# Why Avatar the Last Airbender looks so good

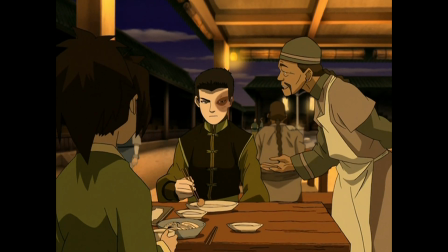Static shot after static shot after static shot, only moving the camera when it really needs to.
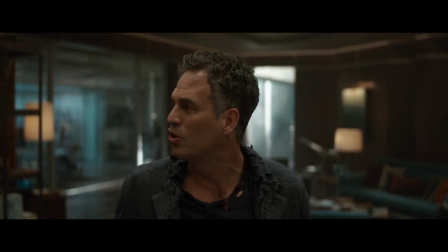Look at this conversation scene between multiple people in a more modern movie. Why is the camera moving here?
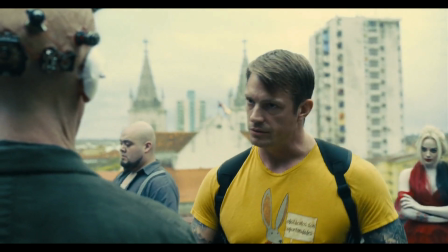Where is it going? Again here. Why is there so much camera movement? The audience are not that easily bored.
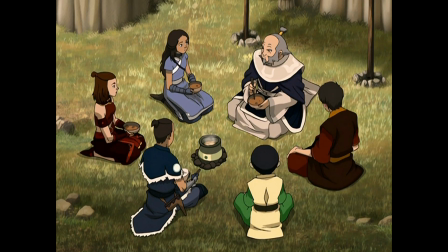Well, maybe some of them are, but whatever. Now, look at this similar conversation scene from the show.
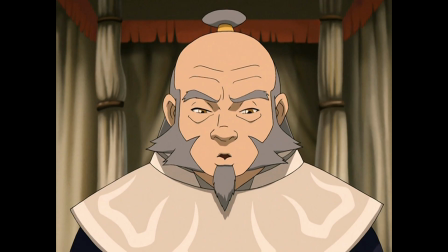Still. Static shot cuts to static shot. No unnecessary movement.
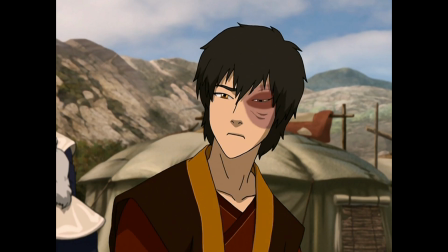So when the camera does move, you feel the impact more.
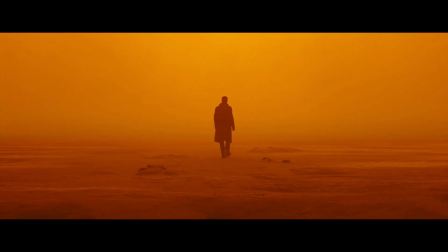Would this shot be nearly as interesting or iconic if Deakins decided to pick up the camera and chase after me?
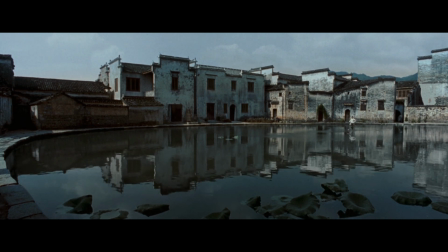No, it wouldn't. The greatest filmmakers know the importance of holding back, letting a great scene play out and just capturing it.
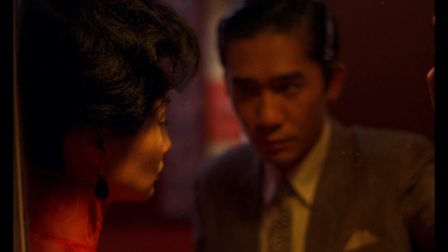And sometimes that means staying still. There is a reason that some of the greatest visual directors of all time don't use fancy camera moves,
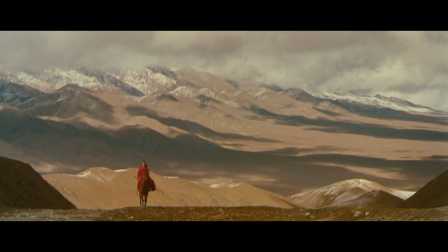and for the most part allow the beauty that's right in front of them to speak for itself.
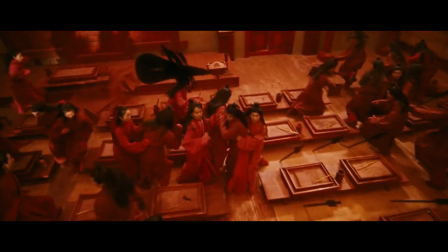What this philosophy also does is allow any and all movement in the frame to be way more noticeable.
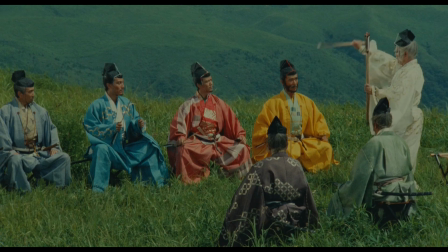One of the great visual directors of all time is Akira Kurosawa, of course, who is a master of understanding when to move and when to hold,
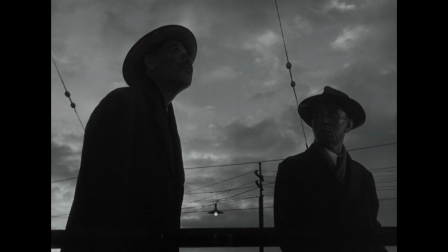who would often infuse his shots with loads of movement within the frame.
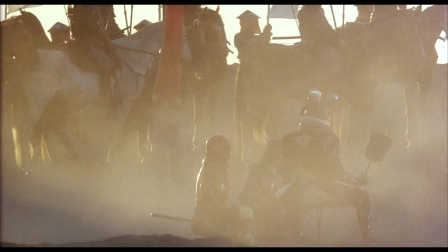Fire, water, fog, wind. I wonder what show could really benefit from doing the same.
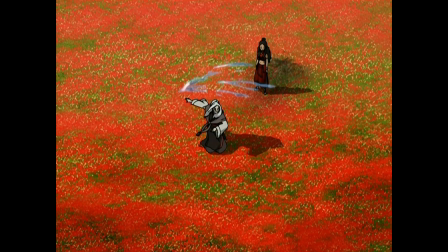The bending does the movement. It does more than enough talking.
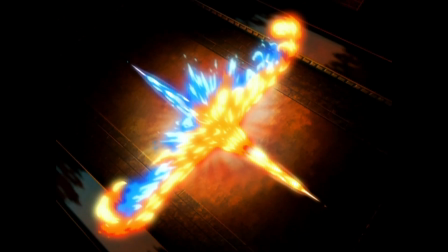Do you really think that a shot like this would be nearly as iconic if it was done on handheld style with quick cuts?
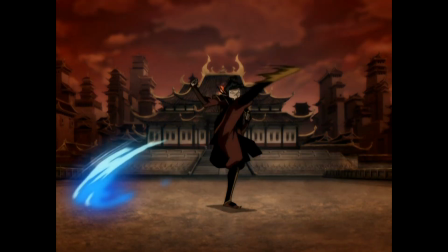No, it wouldn't. And it's not just about the bending of the elements, but they infuse movement in subtle ways,
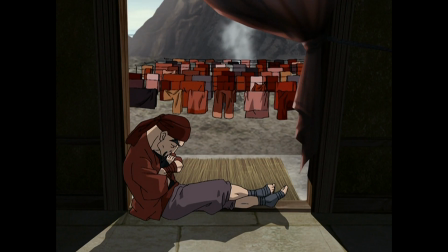in so many frames, from the wind blowing the clothes and the grass to the animals, the people,
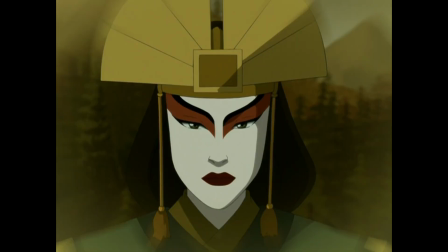and dare I say even the sound design and music. When you have shots that are so still and allow you to really absorb it all,
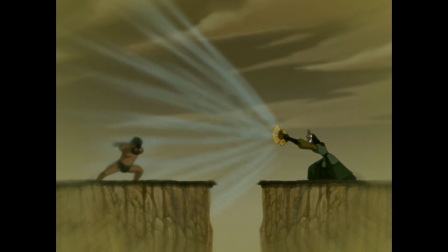it ain't just what you see that elevates the visuals, but what you hear as well.
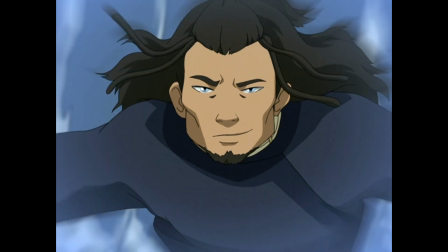Genius, genius, genius.
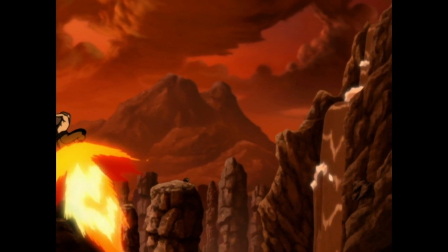So when you put some of these qualities together, you are left with a show that to this day still stands levels above most of its kind,
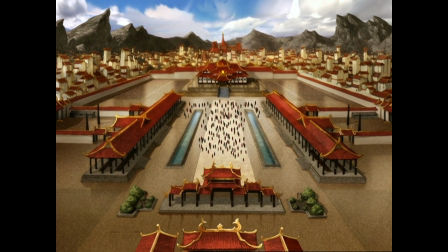and one that people still aspire to equal.
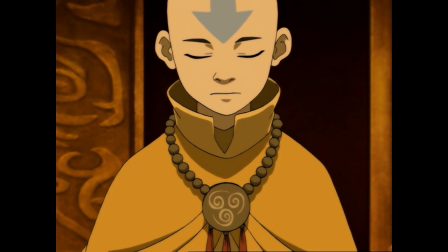So all we can do now is sit back and hope the upcoming show is able to do so on some level.
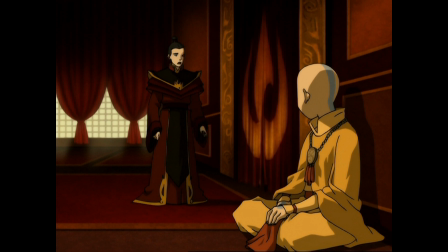Because what Avatar the Last Airbender, the original version, is able to do visually to this day is still legendary.